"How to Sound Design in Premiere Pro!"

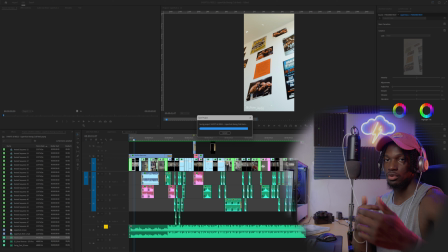4:52 There's nothing that's making you feel like you're actually there with them, out there training in the boxing gym, watching them in real life, up close, hitting the bags and doing their thing, which is why sound design is so important. So what I would do, like I said, I played back through half of that video.
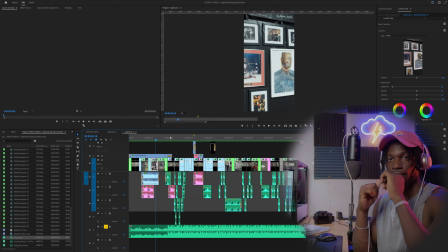5:11 And really, when you're watching your video, to add sound design, whether it be Foley, whether it be sound effects that you downloaded off of Soundstripe or whatever subscription service you have, just try to match up certain sounds with the video and maybe some dynamic sounds to,
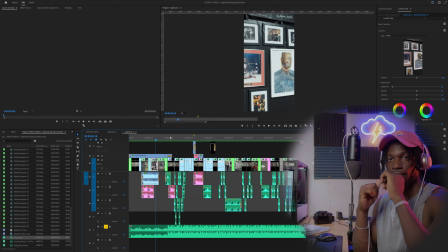5:27 once again, just add immersion. If there's a speed ramp, a whooshing sound or like a wind or like something that makes it feel like it's going quick is what I tend to do and what a lot of other people tend to do. And it makes it feel like it sells the movement too. it's not even just about the audio, but it helps to sell the movement.
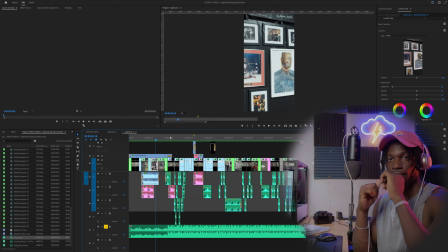5:44 And sometimes audio can even like mask a cut because you're hearing a sound and you're focusing on the noise rather than a cut. But for example, let me go to a place where I speed ramp in this video. So this very first zoom in,
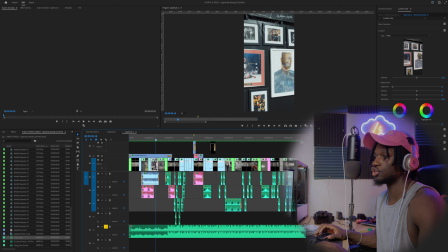5:58 when it goes from artwork on the wall and the photos framed up to the first guy that's hitting the bags, it's a smooth zoom in from that to the guy.
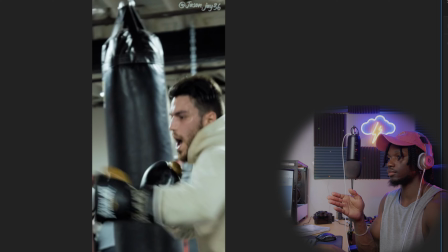6:10 And to help sell the movement, I use like a whoosh effect because it helps to make you feel like you're really transported from this scene to the next scene. And I'll show you guys what it is with just the music, and then I'll show you without.
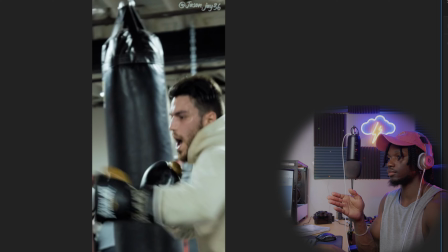6:26 See, you know, that works because it's on the cut. And, you know, honestly, I probably could have got away with adding nothing there. But when you add like a whoosh sound effect, let me throw all the sounds in there and show you the difference.
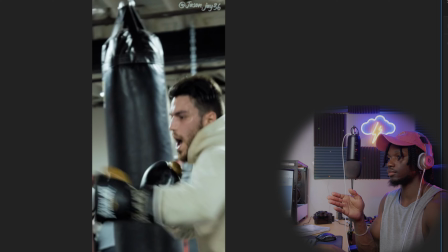6:46 See, that's just the whoosh. It helps to sell that effect. It makes it so much better.
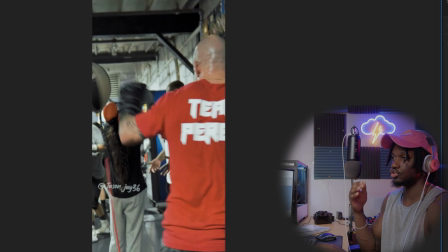6:51 And also, as he's hitting the bags, before it was very silent. Watch how, like, it feels a lot better when you actually have sound effects of him actually hitting the bags in there.
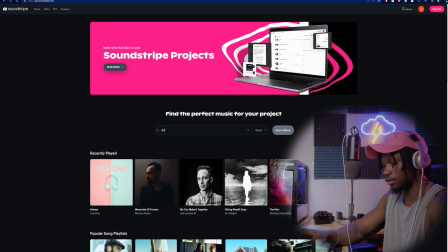7:01 So let me play that back. Yeah, just way more immersive. Way more immersive. And honestly, guys, it's as simple as that. In this video, since he's hitting the bags, I just looked up punching sound effects.
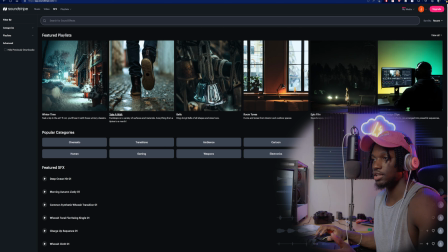7:18 Now, if you want to go on a place like Soundstripe, I forget what I searched up. I think I just did boxing, right? Go over to Soundstripe, search boxing. In this instance, that's what you would need. Actually, sound effects. We're in music right now. They have playlists too. So, you know, wintertime, take a walk, bells.
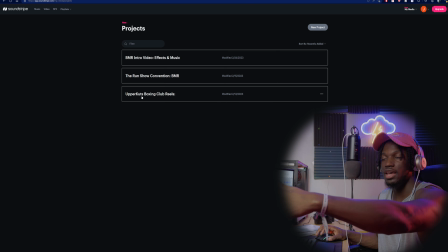7:37 They give you little descriptions to let you know what aspect of sound design that you're going to be looking for.
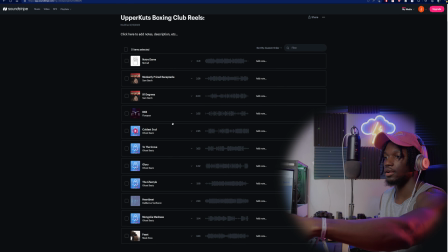7:44 Very simple. I love the way that they do that. They do the same thing with the music. The playlists do help.
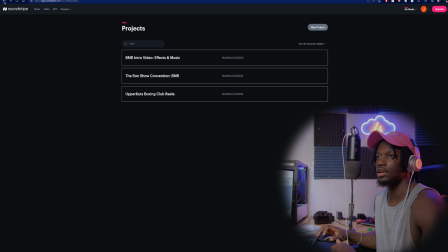7:48 And even if you go up to projects, say like for me, I did Uppercuts Boxing Club Reels,
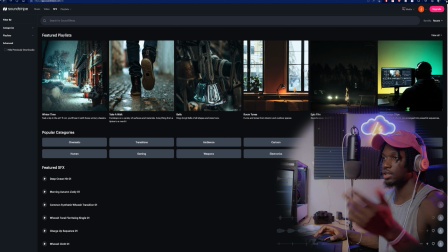7:55 and I was able to put not only my music, but I was able to put my sound effects in here so that I knew what audio pertained to what project. So that makes it a lot easier, because if you just download a bunch of music or sound effects like I do, you're gonna sometimes forget which one's which or where it went or whatever it is.
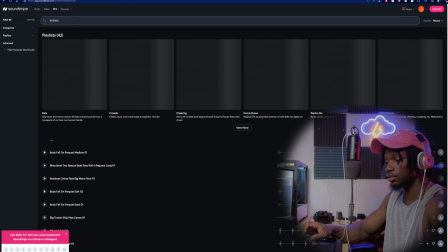8:15 I have folders, but like if I'm working pretty quickly and it's just in my download folder in Windows, then you might lose it.
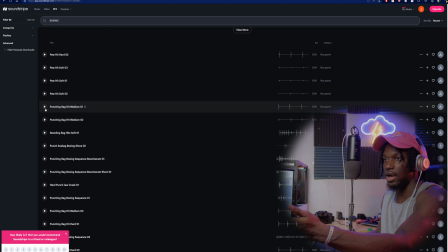8:22 So that project section is new, but it's super useful, and I like that Soundstripe has that. I don't think Epidemic Sound has that, but yeah. So, you know, over in sound effects, you want to search boxing, and look, now we got a bunch of sound effects for boxing. We got somebody hitting the bags. We'll play that back.
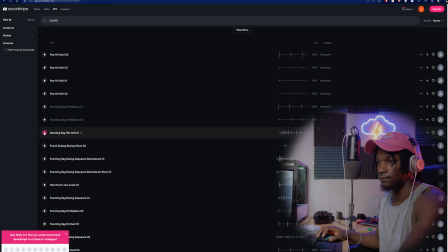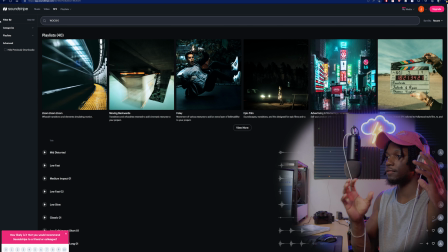8:49 You know what I mean? We got different sounds. Standing bag hits soft.
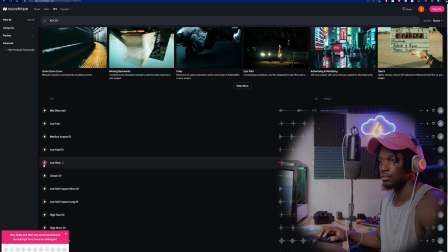You know what I mean? Like, that works, guys.